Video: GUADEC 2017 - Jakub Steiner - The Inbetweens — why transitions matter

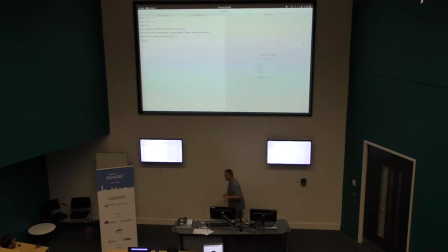So this is, you've seen it, I mean Christian spends a lot of effort into making this so I'm not that mad about him stealing my thunder so this is the
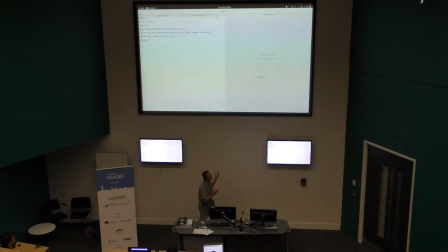new layout engine or redesign in blender and one of the things that you can do there is like remap reshuffle the way rearrange the the mostly text views on on your workspace and
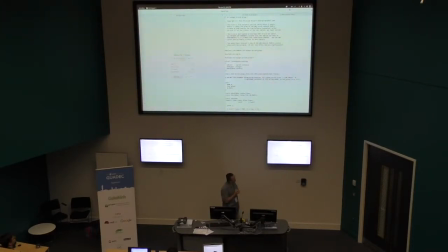without transitions it would be another great example of Igor coming in and punching you in the face because all the documents pretty much look the same and if you would just do the binary split then you would have to stop and figure out
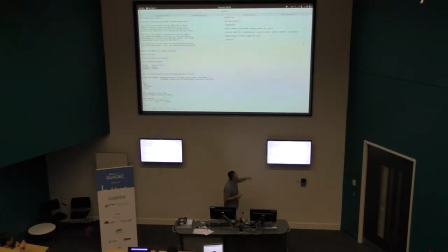okay yeah that's the one that's what happens this kind of interface I you know would be kind of tricky to suggest if it wasn't for the
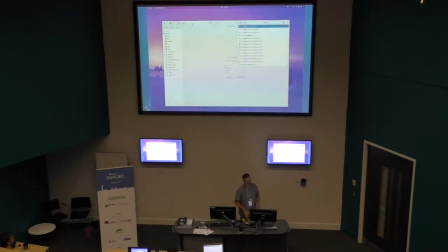transitions similarly Another thing that we would not recommend in the past without knowing that you guys can do transitions now, would be to change things
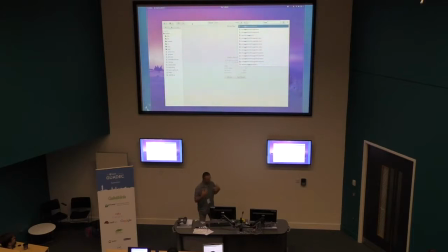without the explicit user interaction. So, like, we used to have situations where, I think it was evolution that would bring up a preference dialog,
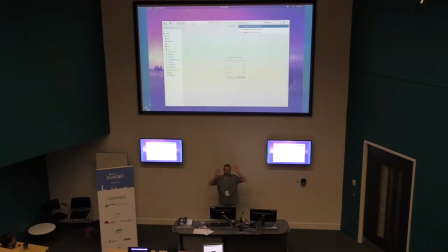and then as it was loading, like, more modules, whatever it's doing, the dialog would resize, and it was horrible. So, like, resizing window under you when you're not actually explicitly resizing the window, that's absolutely horrible.
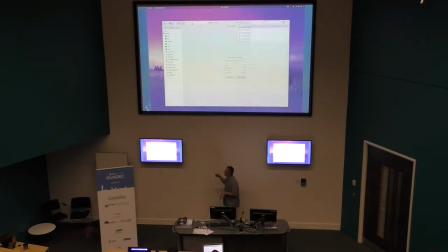But for cases like this, where you have a result popover, with transitions, it's perfectly fine and desirable to have it change size depending on the number of results,
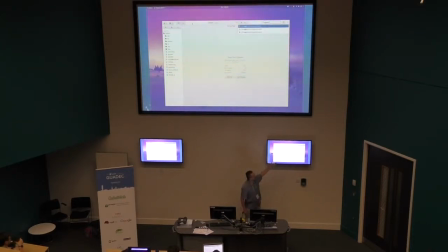rather than the old style where you would have a fixed size not to change its size, because that would be horrible without transitions, and then have a lot of white space most of the time,
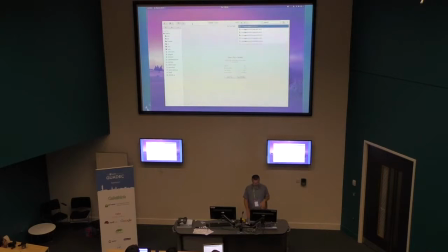or provide a scroll bar if you had more results than you can fit, so transitions really make new interfaces possible.
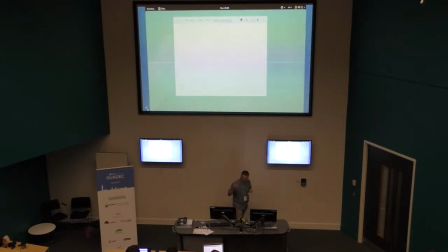Transitions also can grab your attention. This is another thing where we wanted to have a persistent indicator of ongoing transactions in files,
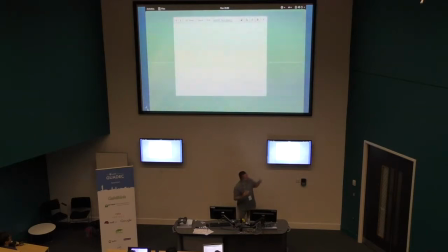in Nautilus, that's available, but it wasn't immediately obvious that that control is available. If we added that flash at the beginning, it kind of grabs the attention.
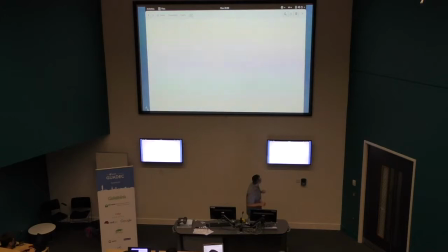Sorry about the intro. I think there's credits in the end.
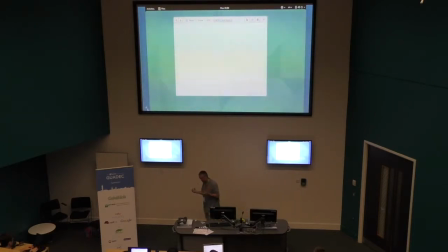There's some patterns that are, you know, out of question if we can't transition, because again, it would be super difficult to figure out what just happened.
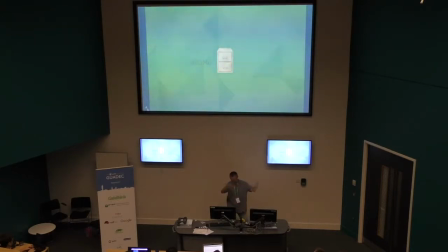If you don't have the context of the whole path being one thing,
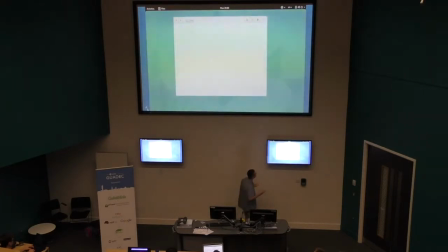it would just seem like you're going to a different path or stuff just disappearing. So, you know, with transitions, we can actually maintain the context of this whole being a single thing.
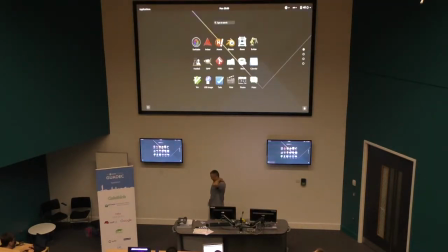There's ways where transitions can, like,
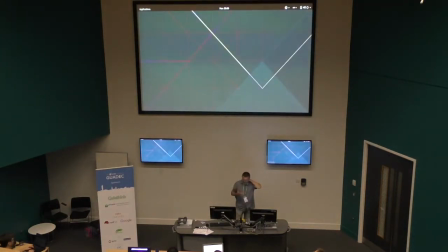hint to existence of or location of some things.
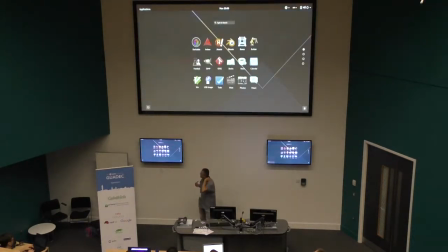So, for example, this is one of the prototypes that we did for the boot-up, for the launch setup of the system.
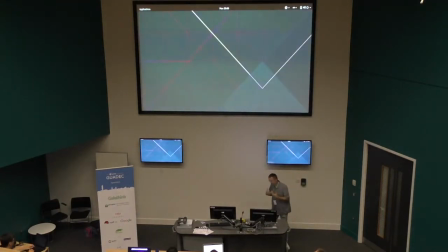So, for example, we found out that some people, like fresh new users,
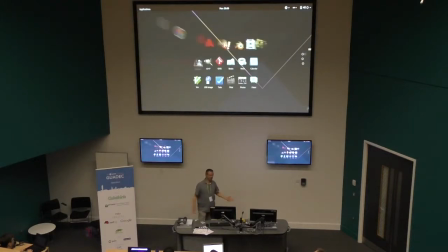have an issue of booting up GNOME and just having
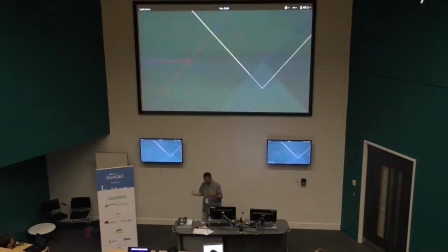the blank state and having trouble figuring out where to start.
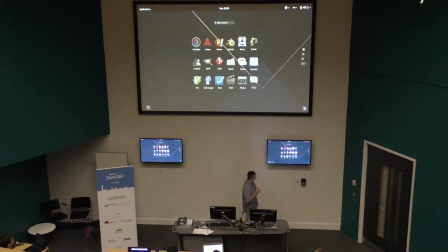So if, for example,
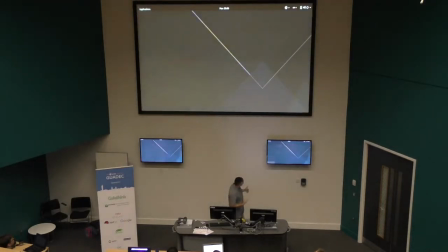you have a multi-state transition where you're booting up and you're showing the app grid
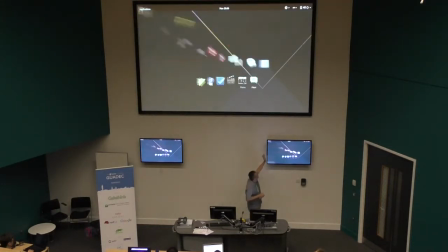populating the view and then disappearing back where they live, you know,
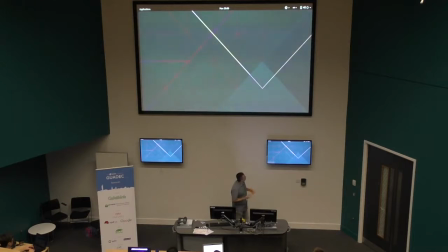you have a transition that essentially
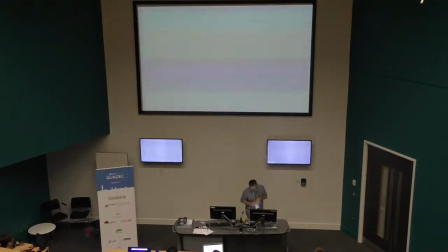acting as a hint, which is better than something to dismiss every time. Of course, we didn't end up going with that because one of the things that animation
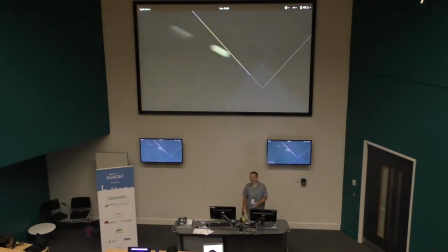requires and requires a lot of effort is for it to be fluid,
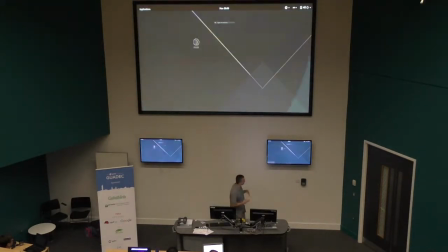it to be not skipping and boot
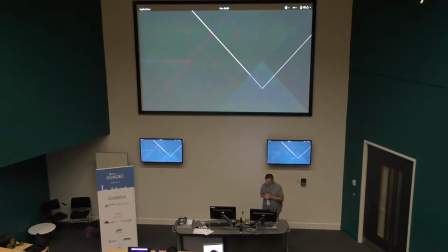up is very IO intensive and it's actually quite tricky to do animations at that time.
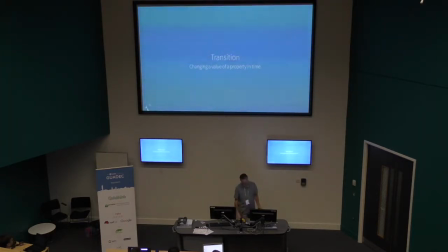So transition from the engineer point of view is just iteration of a value of a property in time. The reason why I have this slide is simply because it looks cool,
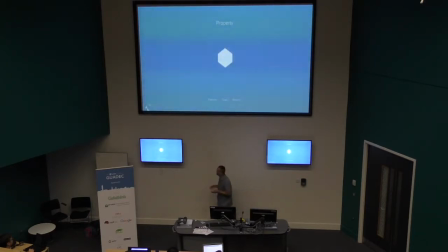but the property isn't actually very interesting. It can be things like position scale, rotation, the opacity, alpha, all sorts of things. But what's more interesting to talk about is time.
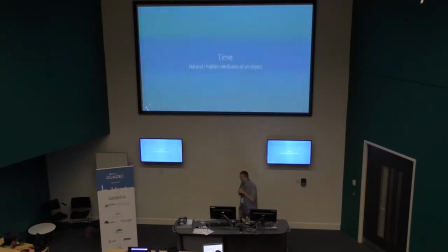which is kind of ironic because like if you saw any of my talks, that's what I have trouble with. And, you know,
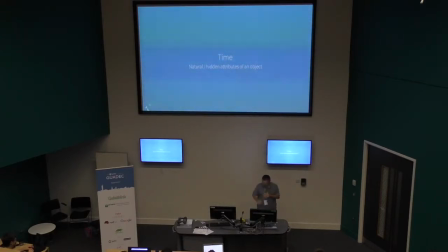I will be lecturing you on being very timely and I can't really do it all that way. So time actually reveals or gives you the option to expose
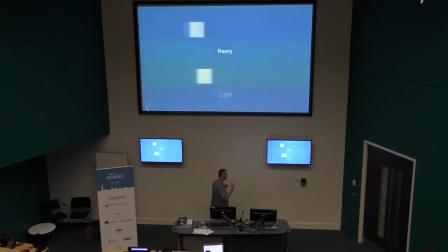properties that are otherwise not visible just on the 2D space. So for example here, just by making use of some tricks from the animation world,
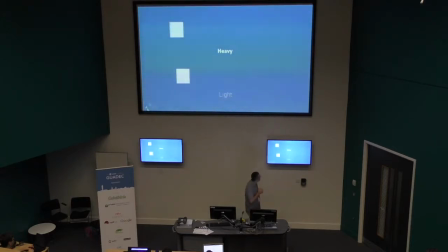we can hint to objects having some mass simply by using different easing. Or it can be, like, okay, so you may think, well, this is just some abstract,
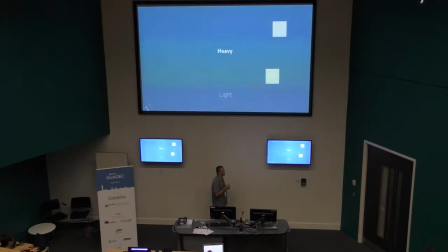you know, visual design guy, mumbo-jumbo. You don't really need it for user interfaces. But imagine that you have, like, a view of items, like a photo gallery or a, you know, folder view.
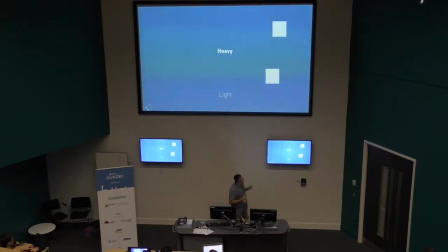And you can, as you're populating the view, you can hint to some albums having more items than others. And this is just the easing. You can imagine the overlapping motion of
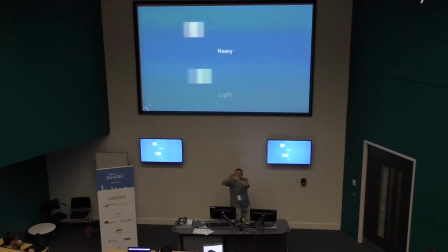other thumbnails trailing as you're populating the view. So you can actually hint to things having more items without, you know, having it explicitly all the time on a screenshot.